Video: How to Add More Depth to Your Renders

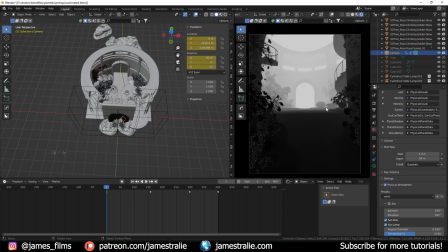(7:54)
As you get to the midground you've got some you know Monstera plants and some of the chairs and things here kind of framing out there and the background you've got this kind of archway leading out to the background scene if I kind of go even further out here you might see those rocks
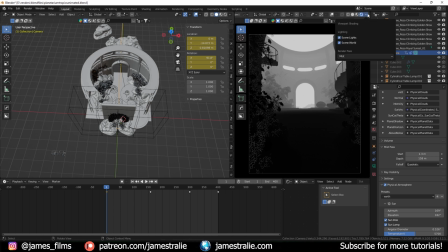(8:06)
and stuff so this is how it's framing out I really like how that looks in the mispass and I can go back over to combined again here and then see everything
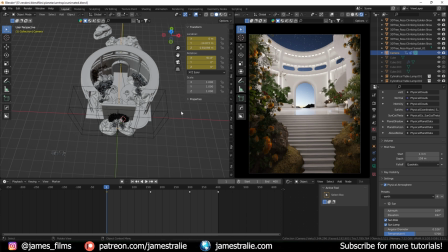(8:15)
as it was to begin with so that's always very helpful another thing is using volumetrics to your scene for this one I
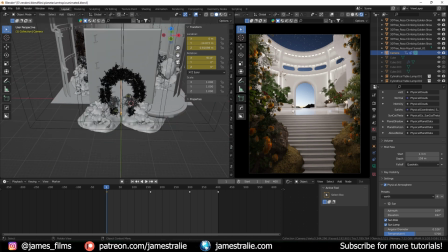(8:23)
didn't really feel like it was necessary to add it because I actually did quite a bit of work in the world properties with one of my favorite add-ons which is the physical starlight and atmosphere. I spend so much time as you will know if you've ever watched my videos tweaking the lighting design because I find it to be the most crucial element
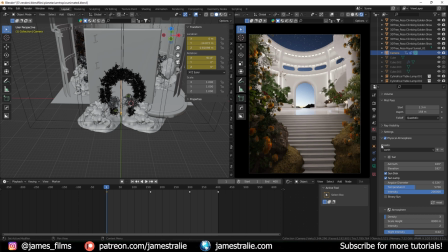(8:40)
to any render really but if you can ever if you ever find your render kind of falling flat focus on the lighting or volumetrics because it really shapes how light is affecting your scene. You know, what objects are highlighted.
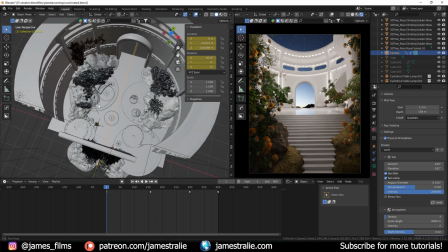(8:53)
You kind of have this almost like rim light on the plants here from how I've directed the sunlight. If I click up onto, I can find it.
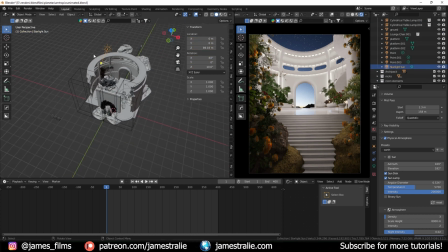(8:59)
Everything's kind of poorly organized here, sorry. There's my starlight sun. You can see it's coming in this way.
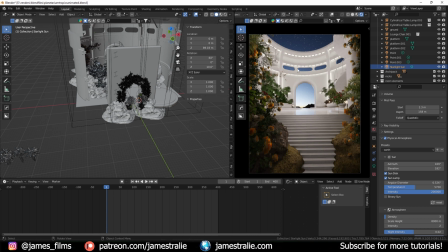(9:04)
So it's hitting kind of the, you know, outlines of these plants, hitting the frame of this archway here, you know, hitting this kind of top thing here. And it's highlighting those details. I've added a lot of different emission lights here too that are kind of casting some interesting shadows.
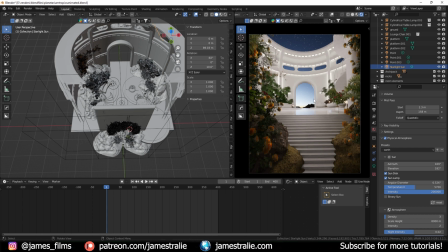(9:18)
Around the structure here. You've got some really cool reflections on the floor You've got some lamps and things so I focused a lot on the volumetric Aspects and the lighting aspects of this render too and that really can give you so much depth because it can add shadows To your scene it can highlight certain things and
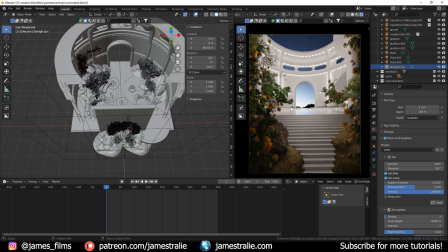(9:33)
you know This is something that is going to be very case-to-case basis I can't give you just a general like hey here's where you should put lighting in your scene It really depends on your scene to begin with and you know This goes back to just taking time with your renders You know, if you feel stuck, if you feel like you're kind of not seeing the way around it,
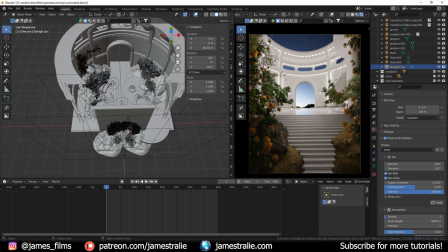(9:50)
return back to nature, you know, return back to looking at inspiration to get some ideas for how, you know, painters or how the real world operates and see how lighting is affecting certain things. You know, turn on the lamp in your room and, you know, move it around some of your plants just to see how it would affect the leaves, how things can be kind of lit up certain ways that can give you ideas.
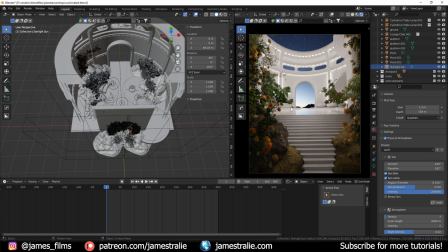(10:08)
I'll often do that too with some of the plants I've got in my space. And then, yeah, Just kind of experimenting moving things around and seeing how things change and adjust and what I'd like to do This file is kind of a poor example of my organizational skills here But usually I will organize a lights into different collections and I can kind of turn them on or
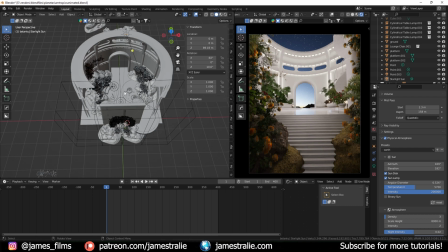(10:25)
off and see how certain ones are Affecting the scene so I kind of group all my point lights or like my lamps and stuff together so I can turn that on and off I'll kind of have general splash lights.
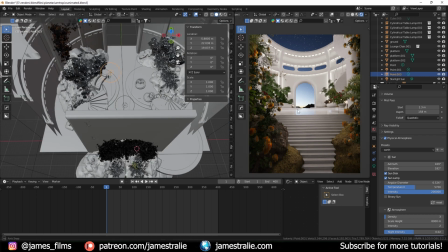(10:34)
I've got this like point light here That's kind of giving some general, you know warm lighting to the scene here if I kind of zoom out a bit
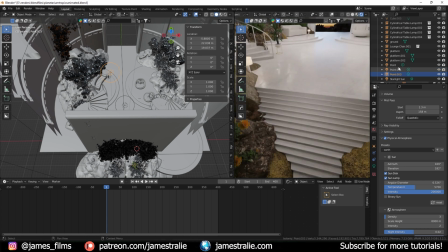(10:41)
that's kind of giving some lighting to this area here and kind of splashing a little bit onto the floor just to brighten that part up
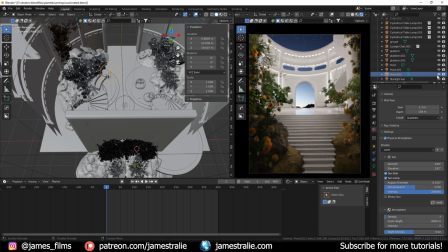(10:46)
because I found it was like a little bit dark if I turn this off you can see it just adds like a little bit of light in that area same deal with this one this is kind of just like a general point light just kind of adds a little bit more brightness to here because I was noticing that these are kind of getting lost so these are just things that you you'll notice as you're working through this and again
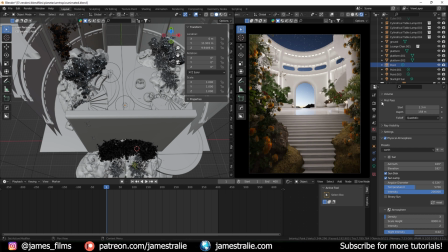(11:02)
it takes a lot of time takes a lot of practice I still feel like I'm learning a lot as I'm working through here yeah just a little plug for physical starline atmosphere too, there are so many different parameters here that you can change. You know, the ones I think I focused on the most for this were the density, kind of changing this fall off of the atmosphere here in the background.
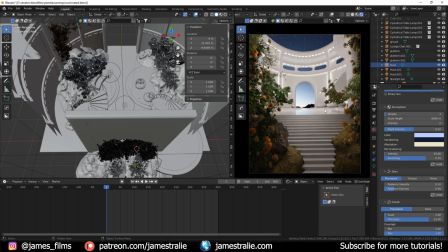(11:18)
These scattering constants here, just to see what the intensity of this, you know, overall atmosphere would be. And then actually, if you go all the way down here, there's this really cool tab, artistic controls that you can kind of tweak a little bit too. I think I kept these at the default, but sometimes I'll play around with this because you can really have some interesting effect on like kind of like the fall off the scene.
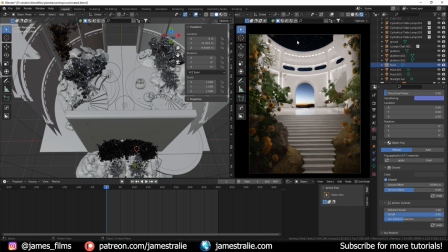(11:35)
If you look at the sky here, if I turn this fall off like way up, it almost looks like you're in outer space, which is kind of cool, kind of the effect I was going for. But I kind of wanted this to be slightly more grounded in real life. So I brought this back to, you know, just like a normal default thing here. So spend a lot of time with those parameters, really take your time with that. And this brings me to the last tip here.
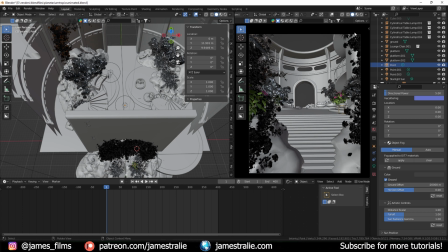(11:54)
And this really only applies for animations. You know, the way I've been able to do these animations is because I've really thought a lot the depth of my scene.